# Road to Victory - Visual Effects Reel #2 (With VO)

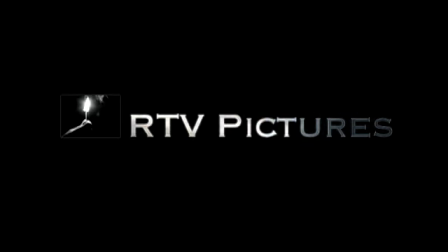0:14 Hi, my name is Christopher Newsom, and I am the editor and post-production supervisor of Road to Victory.
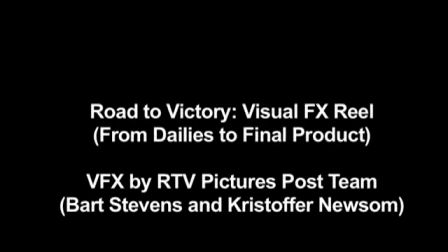0:22 The rotoscoping you are about to see here was done by Bart Stevens, a friend of ours on a home PC in Adobe After Effects.
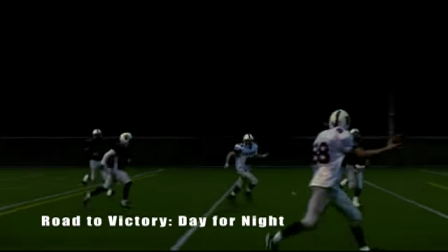0:30 The way this illusion of day for night was achieved was through a combination of rotoscoping and a luminance key to remove the sky.
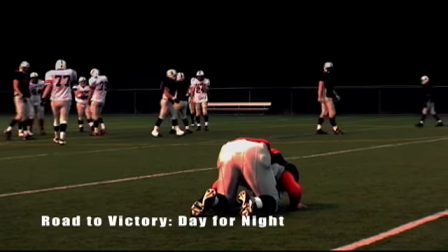0:38 Once that was accomplished,
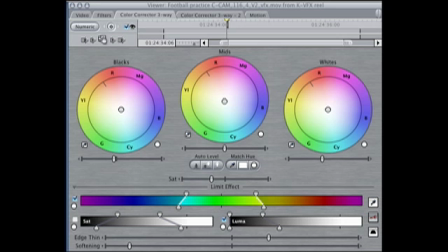0:40 we relied heavily on Final Cut Pro's three-way color corrector to selectively desaturate the greens and darken the image overall.
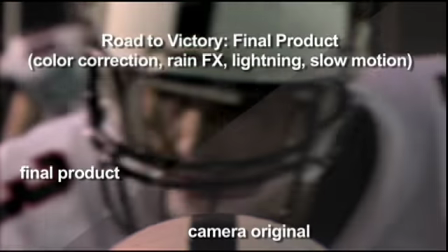0:48 As you see, this required several passes with that filter amongst several others,
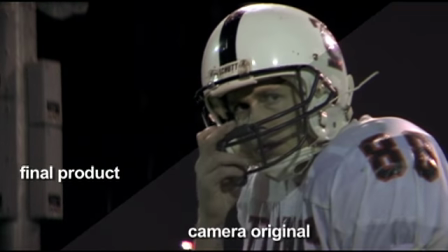0:52 such as the Boris Continuum Rain filter, in order to achieve a seamless continuity throughout the scene.
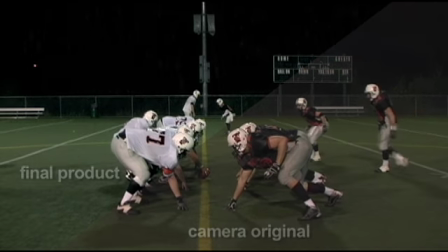0:57 Part of making this work was trying to make the actual night footage look more like the day for night footage.
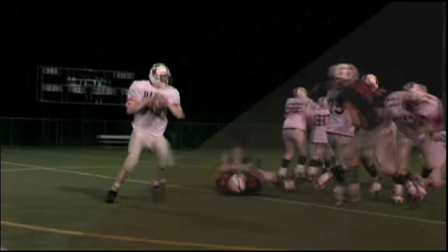1:04 The daytime footage simply had hotter highlights and increased saturation due to the nature of shooting video in daylight,
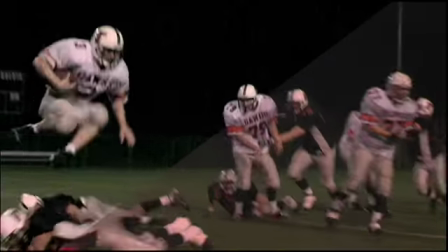1:11 so boosting our contrast levels in the actual night footage was a massive part of why the scene actually works.
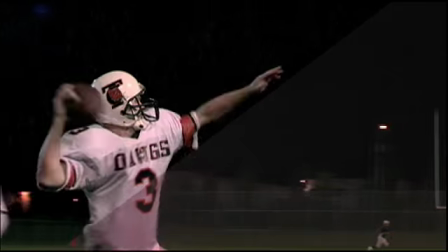1:18 The slow motion was by and large achieved using Twixtor Pro,
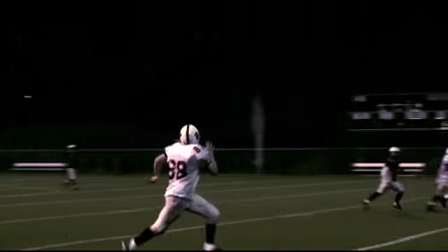1:22 a plugin for Final Cut Pro that will actually interpolate frames and write them in between the existing frames.
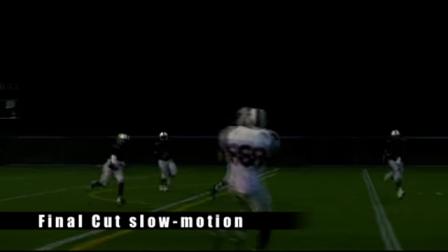1:29 The difficulty is that if you've got a relatively short clip without a lot of handles, good luck getting it to work right.
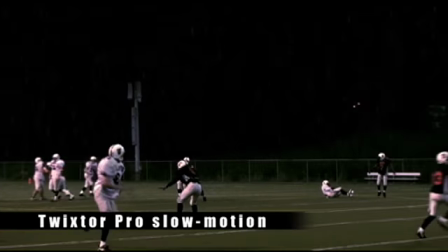1:35 The workaround I found for that was to use Final Cut Pro to slow the clip, then use one pass of Twixtor to speed it back up,
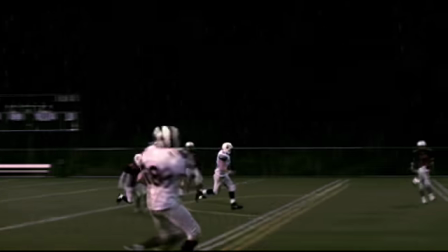1:42 and then use yet another pass of Twixtor to slow it back down again.
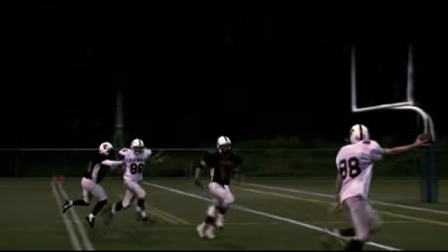1:46 I had to do this just to get the overall clip length we needed in order to edit the scene together.
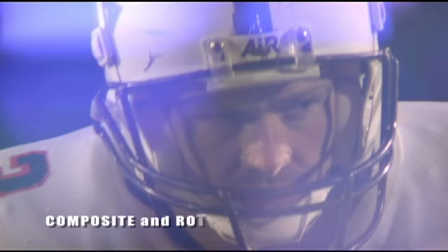1:55 With the game footage, it was originally shot on a practice field, and a stadium was added,
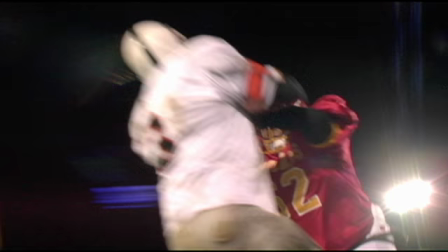2:00 again by Bart Stevens in After Effects, with a combination of a luminance key and rotoscoping.
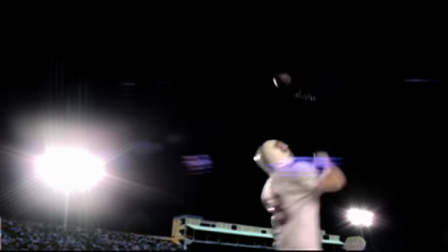2:07 This was undertaken because it simply wasn't in the means of our production to shoot in front of a sellout crowd in a football stadium.
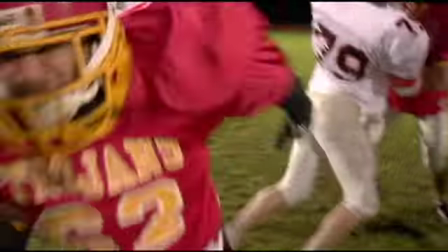2:13 And the director felt that the audience needed to see Elliot playing football in front of a crowd in order to raise the stakes,
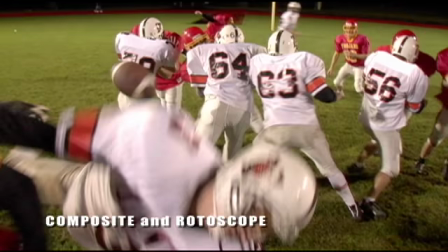2:20 so to speak, about the very real prospects of his professional career.
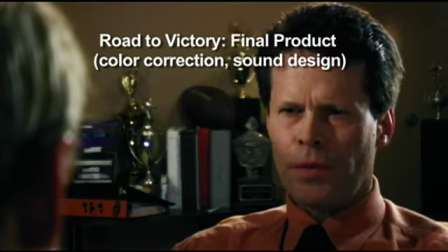2:24 This scene's a good example of the important role an editor plays in making the visual effects seem real.
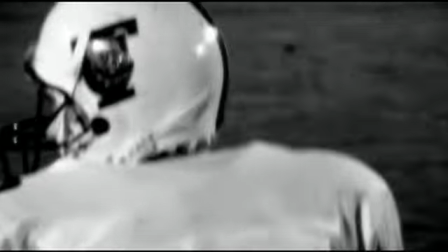2:29 Not only was sound design imperative to creating the belief that there were more players on the field and people in the crowd,
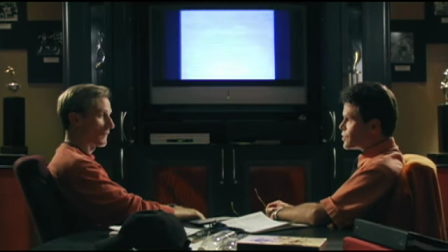2:35 we also relied on quick edits, made clear by a continuous point of focus, in order to hide the effects shots.
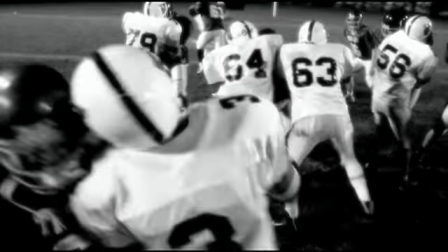2:41 Look at the stadium sequences again from two different scenes. Cut, cut, cut, cut.
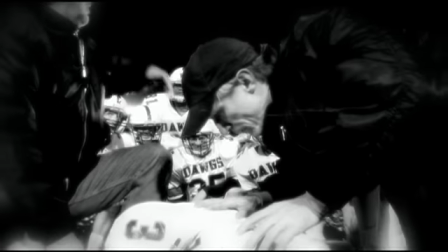2:46 Never enough time for the eye to wander to the background and notice the fact that everything is composited, but just enough time to take in the setting.
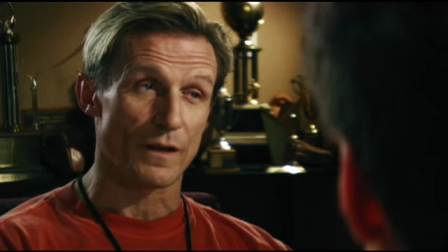2:56 Given the non-linear nature of the story structure,
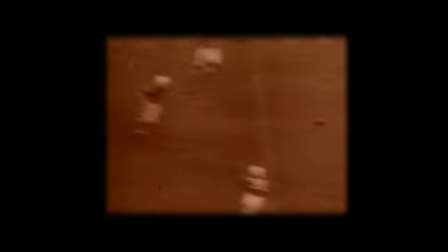2:59 color correction was an essential part of the storytelling to help differentiate between past, present, future, and dreamscape.
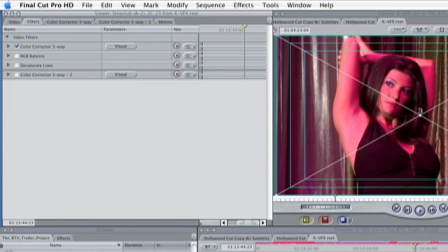3:05 There was a deliberate decision made in pre-production not to shoot with any effects filters in camera in order to allow for complete control in post. Digital video, while inexpensive and very convenient, has its flaws as a form of image acquisition.
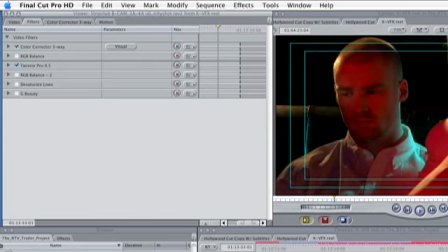3:19 Despite the best efforts of our very talented cinematographers, some of the original footage revealed artifacting and overblown colors. We used a number of tools to overcome this, including the RGB balance, the three-way color corrector, and the desaturate lows filter.
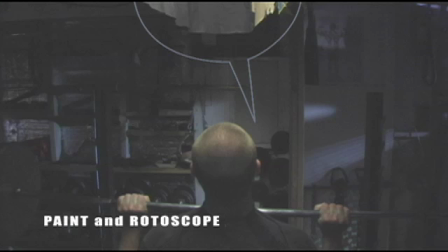3:32 But visual effects and color correction are more than the ability to fix mistakes made on the day and magic tricks to pull off in post what simply wasn't practical or possible in camera. They can also become cinematic devices, utterly necessary for the cohesion of the story.
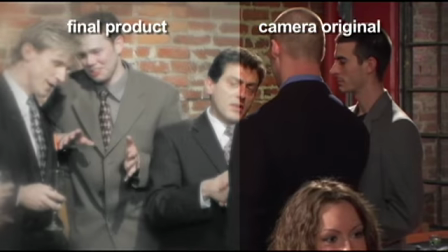3:47 In the strip club scene, we decided we needed a different type of device to show the main character's past.
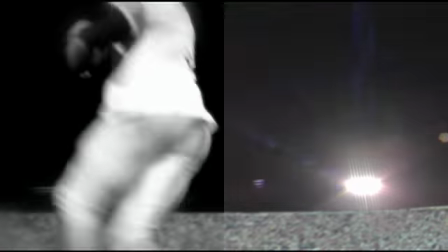3:53 You'll notice we used full black and white with a filter,
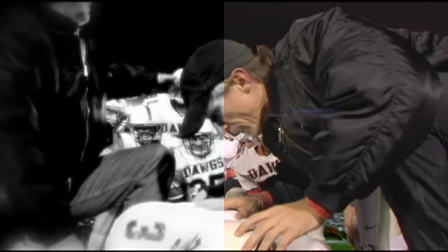3:57 G-Beauty by Graham Natris, to soften the luminance channel on the stadium shots, but a different treatment altogether for the rest of the flashbacks.
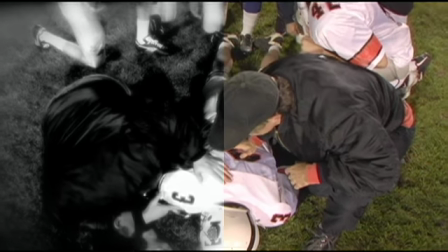4:05 We did this because we felt first and foremost, football needed to feel as epic as possible and almost exist in its own world, so to speak.
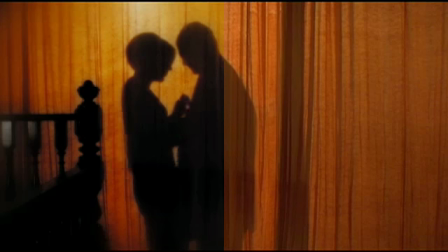4:13 Secondly, a lot of the other footage in the flashbacks just didn't look very cinematic in black and white,
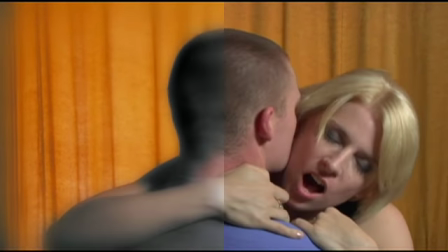4:18 as the cinematographers relied heavily on the use of rich colors in the frame.
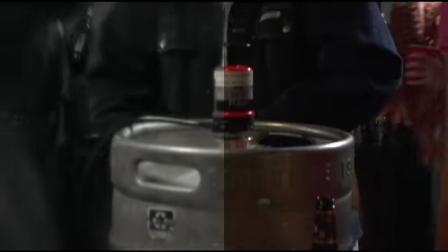4:22 After experimenting with a number of different treatments, including video-esque treatments, Super 8,
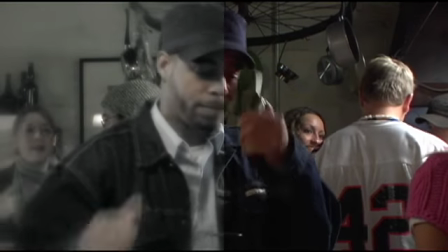4:28 etc., we decided on selective desaturation with a blur vignette.
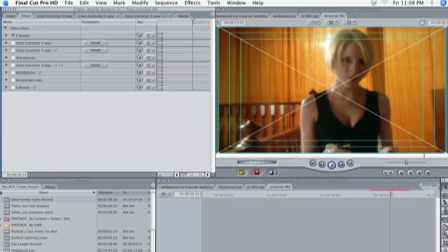4:32 Using a three-way color corrector, I desaturated the less saturated parts of the frame and oversaturated the parts of the frame that already had the most color.
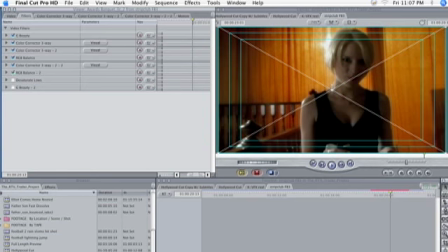4:40 The result was an image that looked very dreamlike and otherworldly, especially with the luminance softening filter from G-Beauty, which is a commonality throughout all of the flashback sequences.
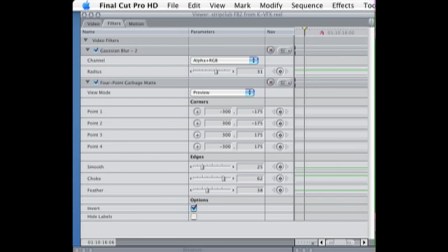4:51 The blur vignette was achieved using two layers of the source footage, one with a feathered garbage matte and a blur filter. Just one more time. Simple, but very effective.
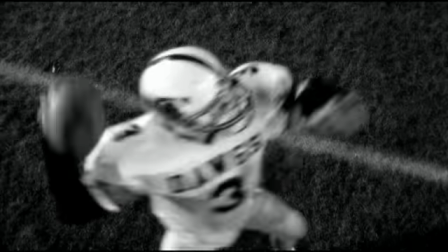5:02 Sometimes visual effects need to stand out, like the black and white treatment on the stadium shots, or the selective desaturation on the flashback narratives.
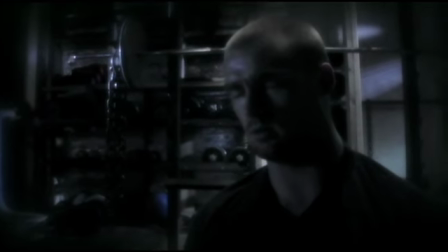5:10 These cinematic devices trigger a change in the thought process for audience members,
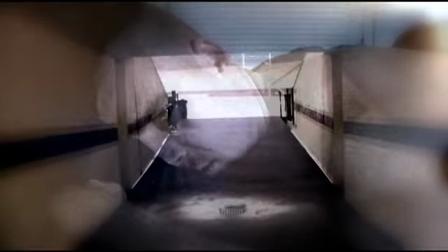5:14 a visual cue that what you are seeing is different and exists outside the literal narrative.
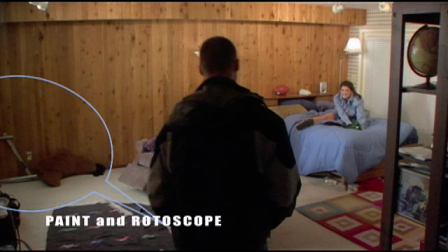5:19 However, other effects need to be as transparent as possible.
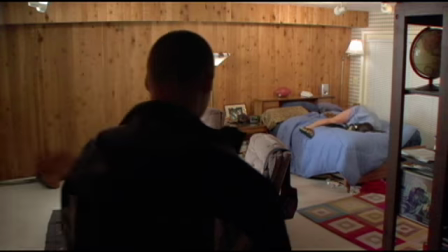5:22 The day for night footage, the composited stadium shots, the rain and lightning effects we put in the football scenes,
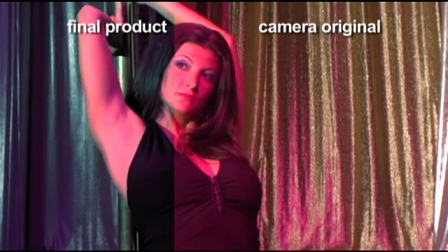5:28 the color correction to remove artifacting and sweeten the image, etc. What's really the most important thing to consider in visual effects is motivation.
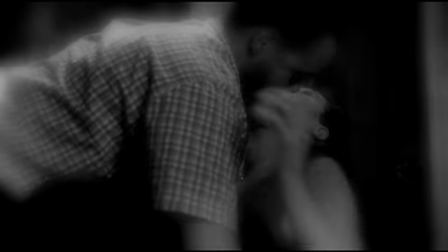5:37 Why is this shot in the film? What does the effect do for the story? What's it saying to the audience?